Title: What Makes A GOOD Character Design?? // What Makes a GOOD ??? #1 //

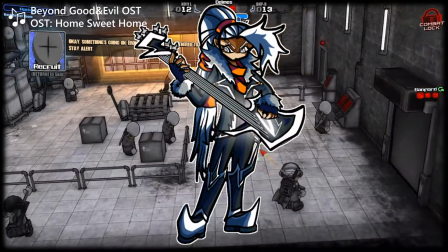(4:21)
The next good design to analyze is Jaxi. Now, this design doesn't shine in the same way as the Pure Vessel.
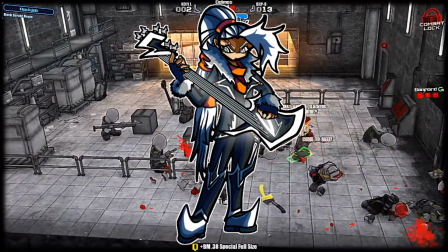(4:26)
This is not an extremely different character from all the other humanoid characters you'd find, but what does work extremely well is his hair.
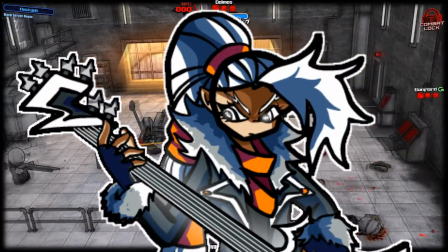(4:34)
It single-handedly turns Jaxi from a good design to a good design.
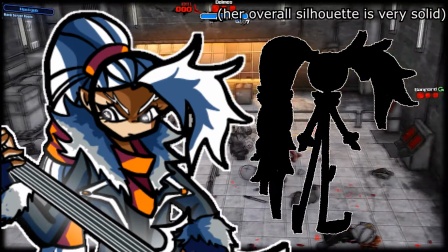(4:38)
By the shape of his hair alone, you could instantly recognize Jaxi, and that's something I do a lot myself.
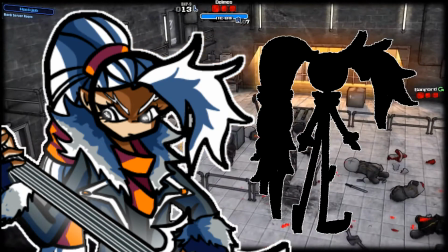(4:44)
It's a really specific design for Jaxi, and it helps a lot make the character memorable.
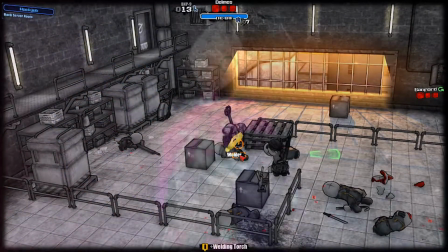(4:48)
And something similar happens with Rei.
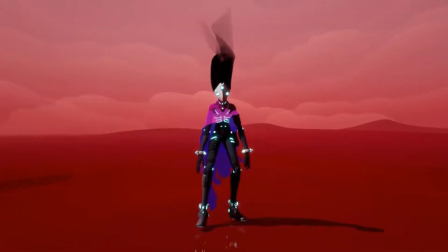(4:50)
She is a very thin character, and there isn't much bulkiness to her body attachments, or any remarkable shape, so there isn't much to that part.
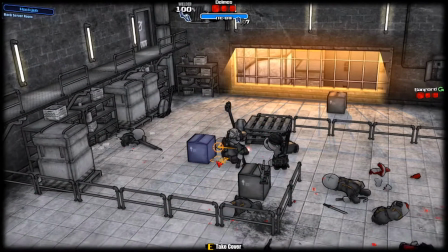(4:59)
It's pretty much just a skinny girl. But now, let's take this base and add her weird ass Boyd hair
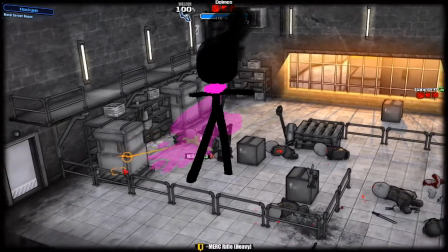(5:06)
and her cool ass hologram cape, and oh my god, she's beautiful.
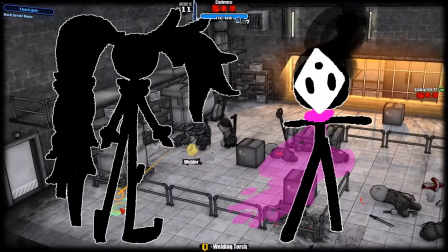(5:10)
It all comes back again to the point of having a remarkable, instantly recognizable shape that gets tattooed into your brain,
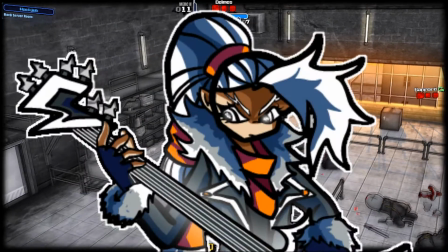(5:17)
and when you see it you say, hey, that's the thing from the character. So with this in mind, let's look at what not to do.
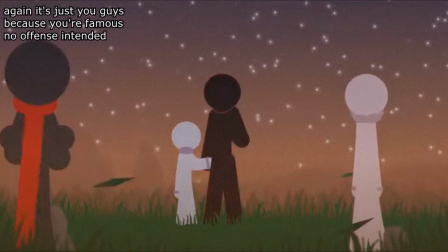(5:24)
Looking first at literally any stick figure design that is just a normal figure with a cool eye color or bracelet or scarf or any combination of these.
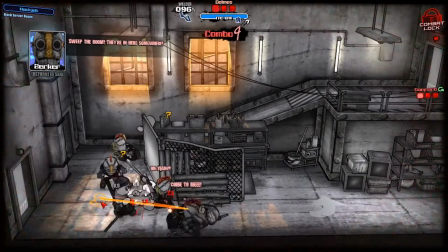(5:33)
It does not make your character interesting, memorable, or appealing,
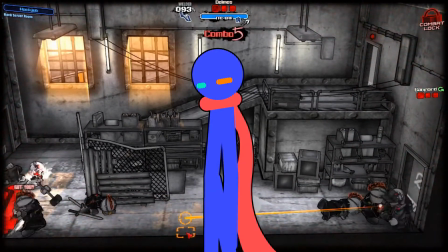(5:38)
since there is nothing in the design that asks the brain to connect a character trait with said character.
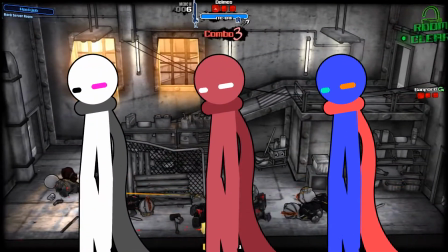(5:43)
Everyone has a scarf and a cool eye, but when looked from afar they all look the same, and that's not gonna cut it.
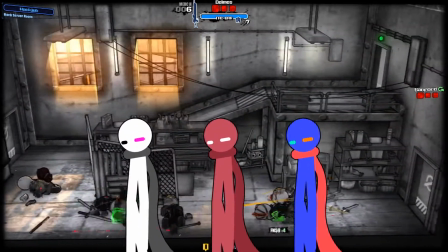(5:49)
It's just a stickman, and anyone can make a stickman, with or without a scarf.
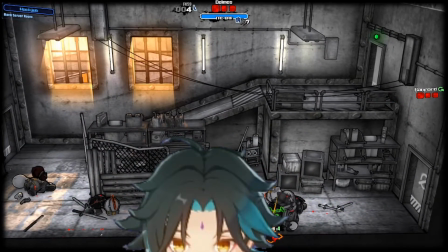(5:54)
On another note, we have Genshin, which doesn't have bad character design per se.
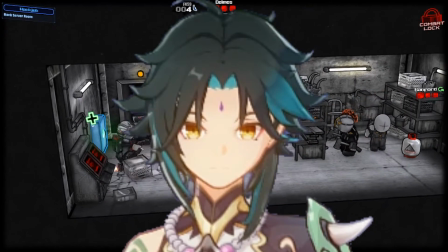(5:59)
Xiao is one of my favorite character designs, period. But now let's take his silhouette and pair them with these guys.
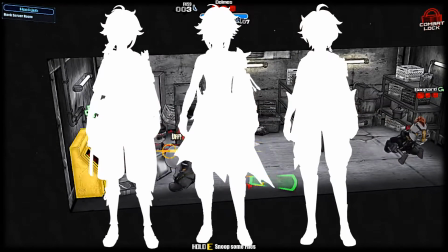(6:07)
None of them exactly stand out from each other, do they? This is Genshin's biggest problem.
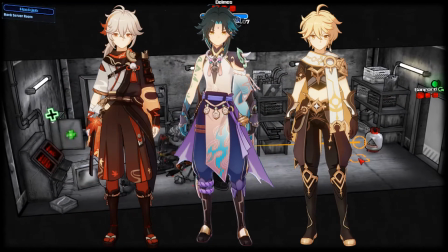(6:12)
Its designs aren't bad, but I personally think they are not extremely versatile with their body and overall design philosophy.
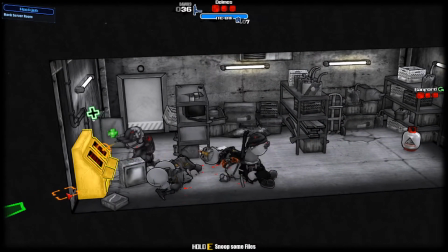(6:20)
In contrast to Zenless Sun Zero, you put these three together and tell me you cannot tell them apart.
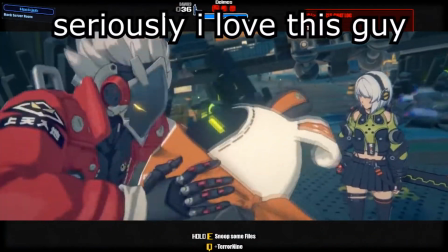(6:26)
In fact, every design in Zone Zero is way better than anything in Genshin.
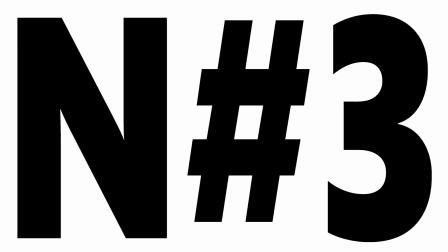(6:34)
Part 3. How can you make a good design?
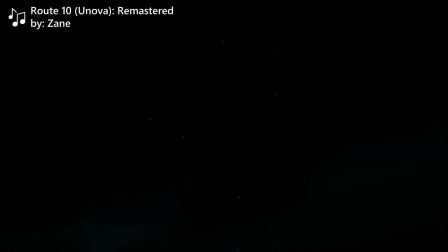(6:37)
Based on what we have been looking at, the most important things I'd say for a good character design are first, a recognizable feature.
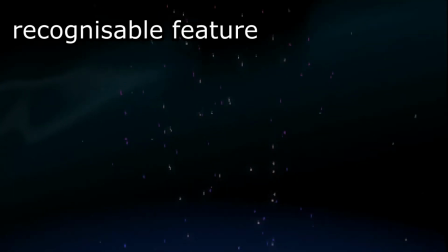(6:44)
Make your character have an interesting shape. An easy way of doing this is wacky hair or an interesting mask design, as I often do.
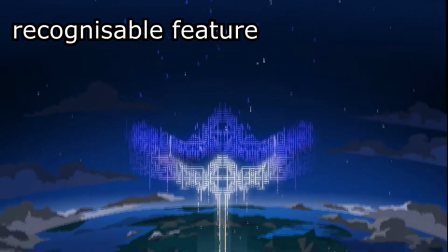(6:52)
You need to let the brain know that this specific feature belongs to your character, so when people see it,
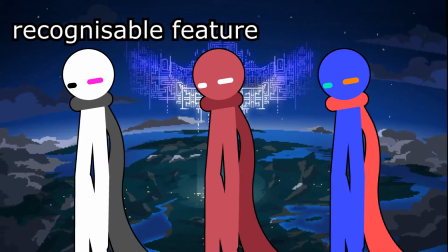(6:57)
they think of your design, and not just any old figure from the Infinite Dojo roster.
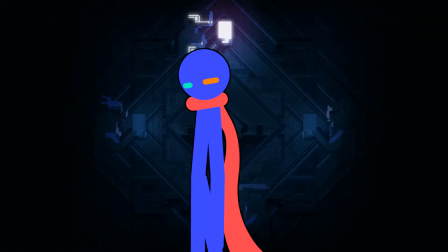(7:03)
Or, if you really insist on having bracelets and scarves, have an interesting twist on them.
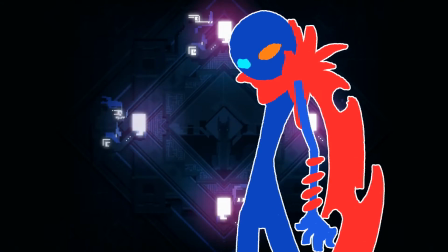(7:07)
A different scarf design, for example. Something that doesn't subtract from the character's essence, but adds to the memorable factor.
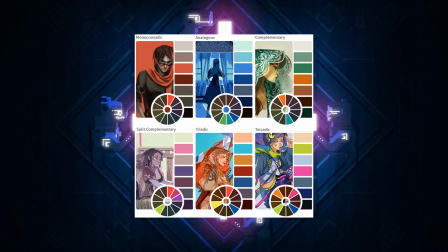(7:15)
And 2. Have an interesting color palette, or one that just works.
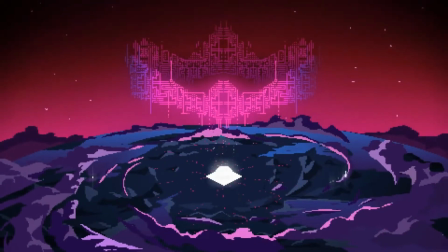(7:19)
We didn't have a good example for this, but an attractive color palette can really step up a character design.
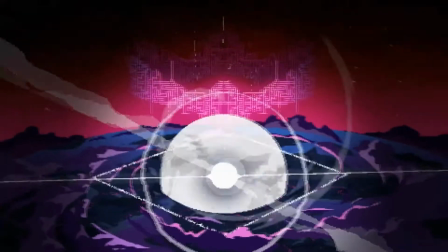(7:25)
Of course, taking into account the character's role. You can't have a neon pink soldier in the middle of the battlefield,
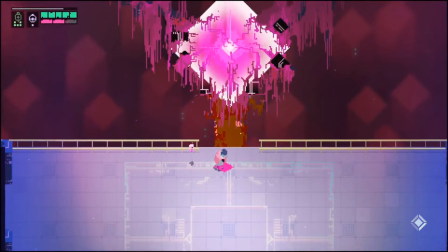(7:31)
but you may want to make a character palette contrast a lot with the rest of the cast to signify a different tone or mood.
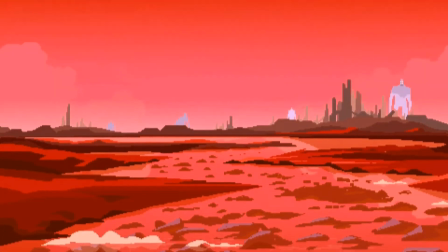(7:36)
An example of this is not a character, but rather a concept.
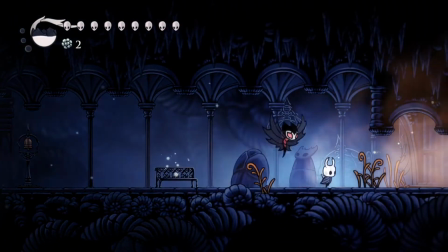(7:40)
Hollow Knight chose the color orange for the infection because it contrasted with everything else in the game.
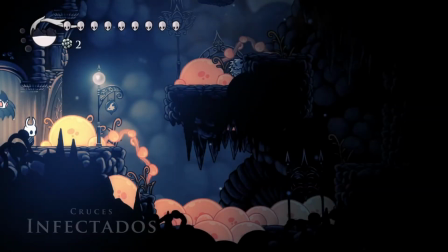(7:45)
If you saw orange, you knew it meant infection.
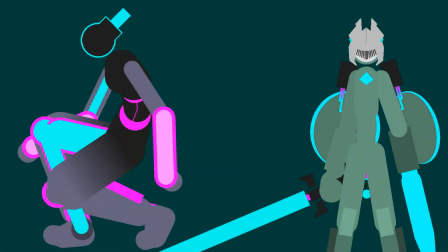(7:49)
So you can apply rules like these to characters, like how everything cyan I have on the characters means that there is most likely some high-tech component to them.
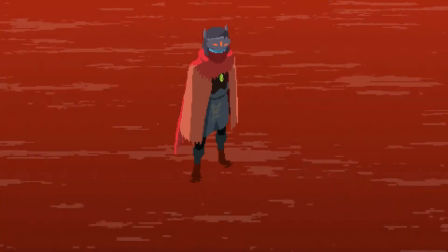(7:57)
It makes you pay attention. You can make your brain remember those character traits.
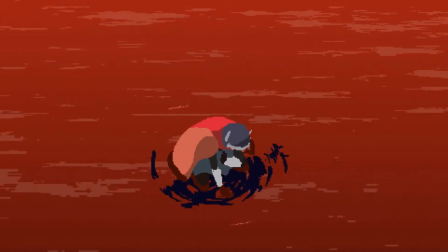(8:02)
Choose the most important aspect of your character and make the design emphasize that. If your character is an outcast, give him a shady cloak or a mask to hide his identity.
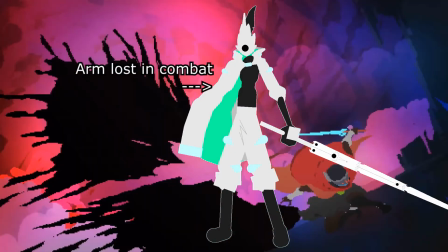(8:11)
If he's a war veteran, give him a missing limb to represent his days in the battlefield. Let the audience know visually what your character is about. Another thing to note, as explained with the Genshin dilemma, don't let your characters blend in with the rest of the cast.
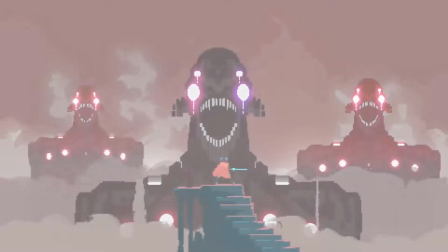(8:25)
This is something that can happen a lot with things like bases. I found myself recreating every character from scratch.